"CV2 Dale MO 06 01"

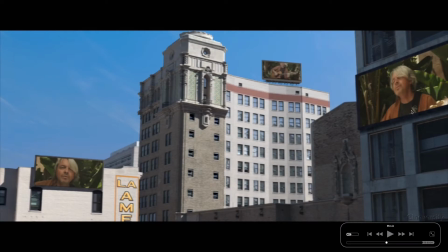The idea here was to move from one billboard to the next, and that is a spatial movement, of course, and that's exactly the theme of this little episode of the making of this music video, the spatial freedom, the spatial movement, so to say.
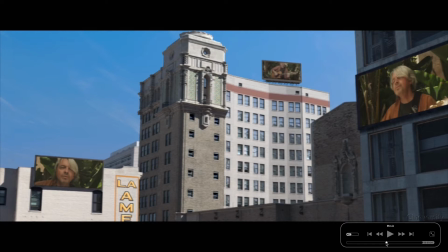And to be honest, with a budget of pretty much zero,
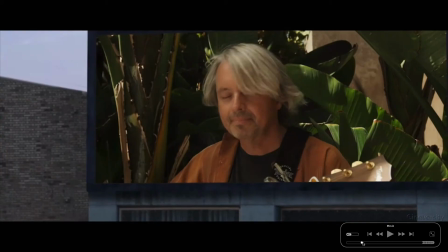there is not even a thought about renting a crane for a camera move like that.
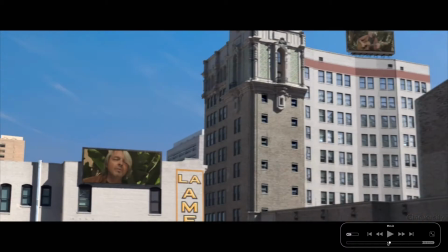There was no option to even pay for a license to film there.
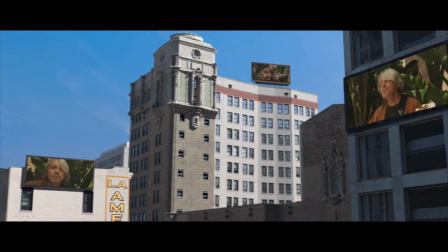And I do not even have in mind to rent the parking lot for a whole day. And if you know how much a single car per day costs, then you can imagine how much a crane eats up in terms of space, in money and time and so on.
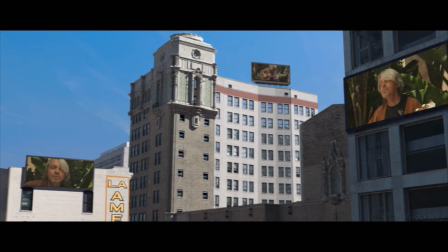You need maybe 10 or 15 people alone, catering service and unions and so on. Endurance. So no way to make that real, at least for this music video. If you have a big production, that might be different. So there was only camera mapping, and to do this in this way,
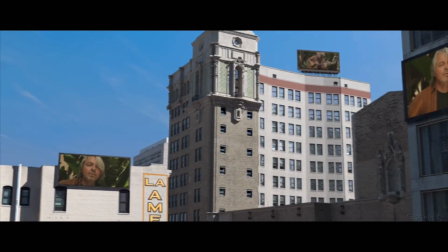to connect finally the band with the city in the way I see it, not with the tourist highlights, of course, which is,
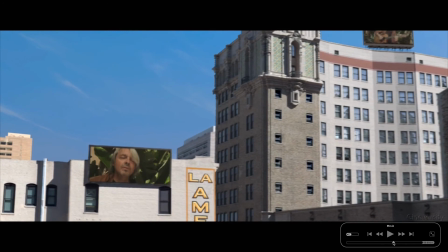from my point of view, totally boring. We have seen all of that. But to see more of LA as a normal
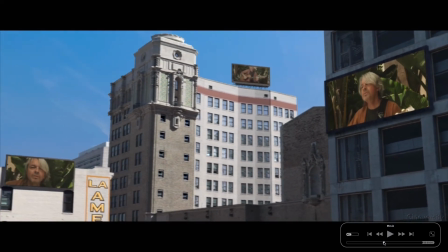being that lives in that city would see everything. Okay, so the idea here was, of course, how can we get a camera move like that?
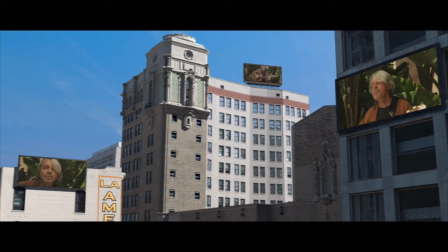And we need, of course, any option to design this in the way we want. The first freedom, and that has a little bit to do with the spatial, of course, that we can move these billboards wherever we want, like this one here on top of the building.
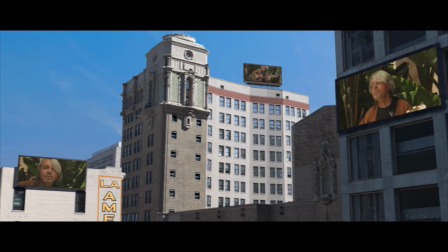None of these billboards exist in the reality, of course. This is all just pasted in. And the beauty of camera mapping is, if done well, that we get parallax.
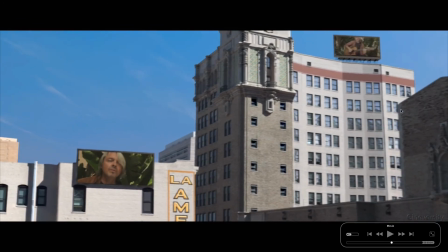And parallax is, for example, here, when you can't see this row of windows,
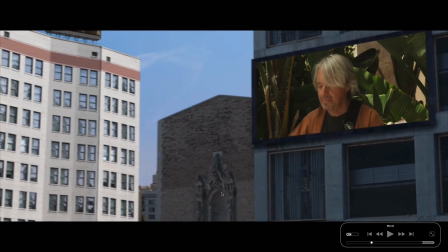and when I move it a little bit, you can see it immediately, and even from the city in the background.
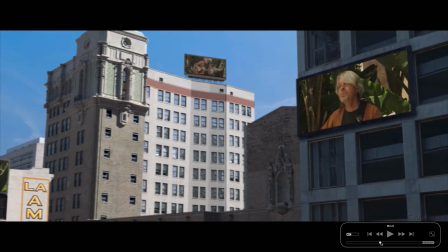This is tiny little information that finally creates the illusion that you are there.
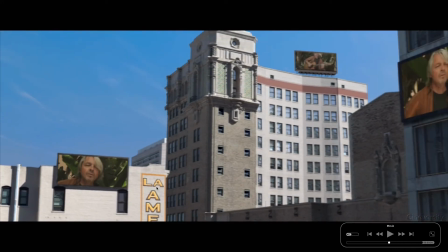It could have been a little bit more, maybe heat, maybe a little bit dust in it, and so on. But of course, there's always time that you can invest in something like that.
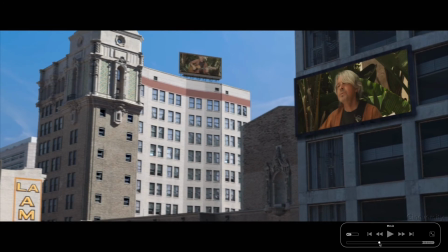And for me, it was more important to show you how it is set up, and the freedom finally that you can have when you have
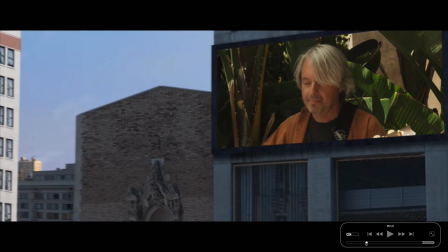all of that in a scene,
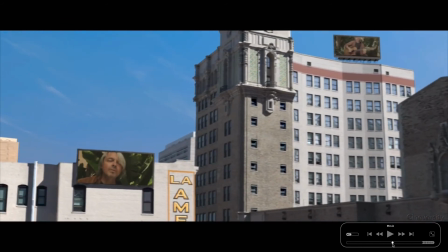that you can move your camera here from several stories down and then 2 or 3 stories up again to this billboard here.
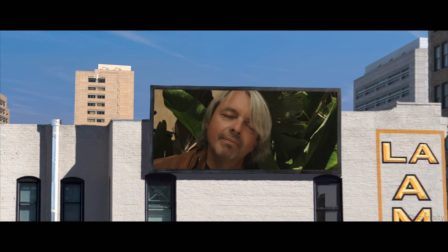That's a freedom that I like, and you can change this, of course, in terms of time, as we have discussed this, and of course in terms of framing, because there's a lot of information here just because we have shot only an image here.
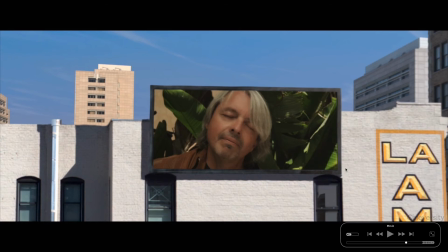And one image more to the side or to the other side is nothing that I would consider as expensive. It becomes expensive when you have to travel back to downtown and to shoot exactly there.
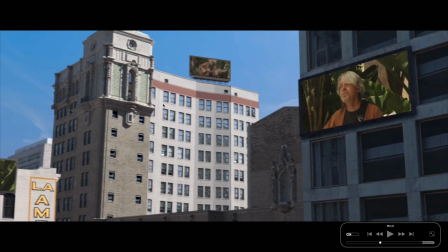So hundreds of images were shot doing that, just because it cost nearly nothing and it can only help. So what I want to discuss in the next one is, of course, the limitations of all of that, because there's always a limit and there's always an option.
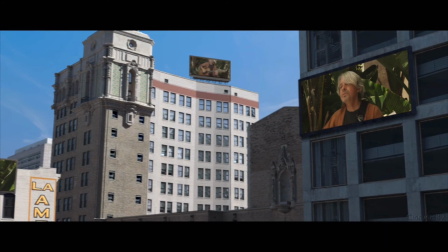And of course, if you want to do it in reality, you need a good planning, because you don't just do it the whole day over and over again. It's expensive. Each shot even is expensive, even if you paid all for the stuff that was upfront expensive.
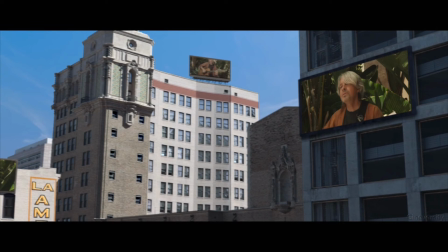But inside of Cinema 4D, you have the freedom to do whatever you like, and you can move this up and down and so on. So having talked about the freedom, I have to talk a little bit about the limitations, and I do this in the next one.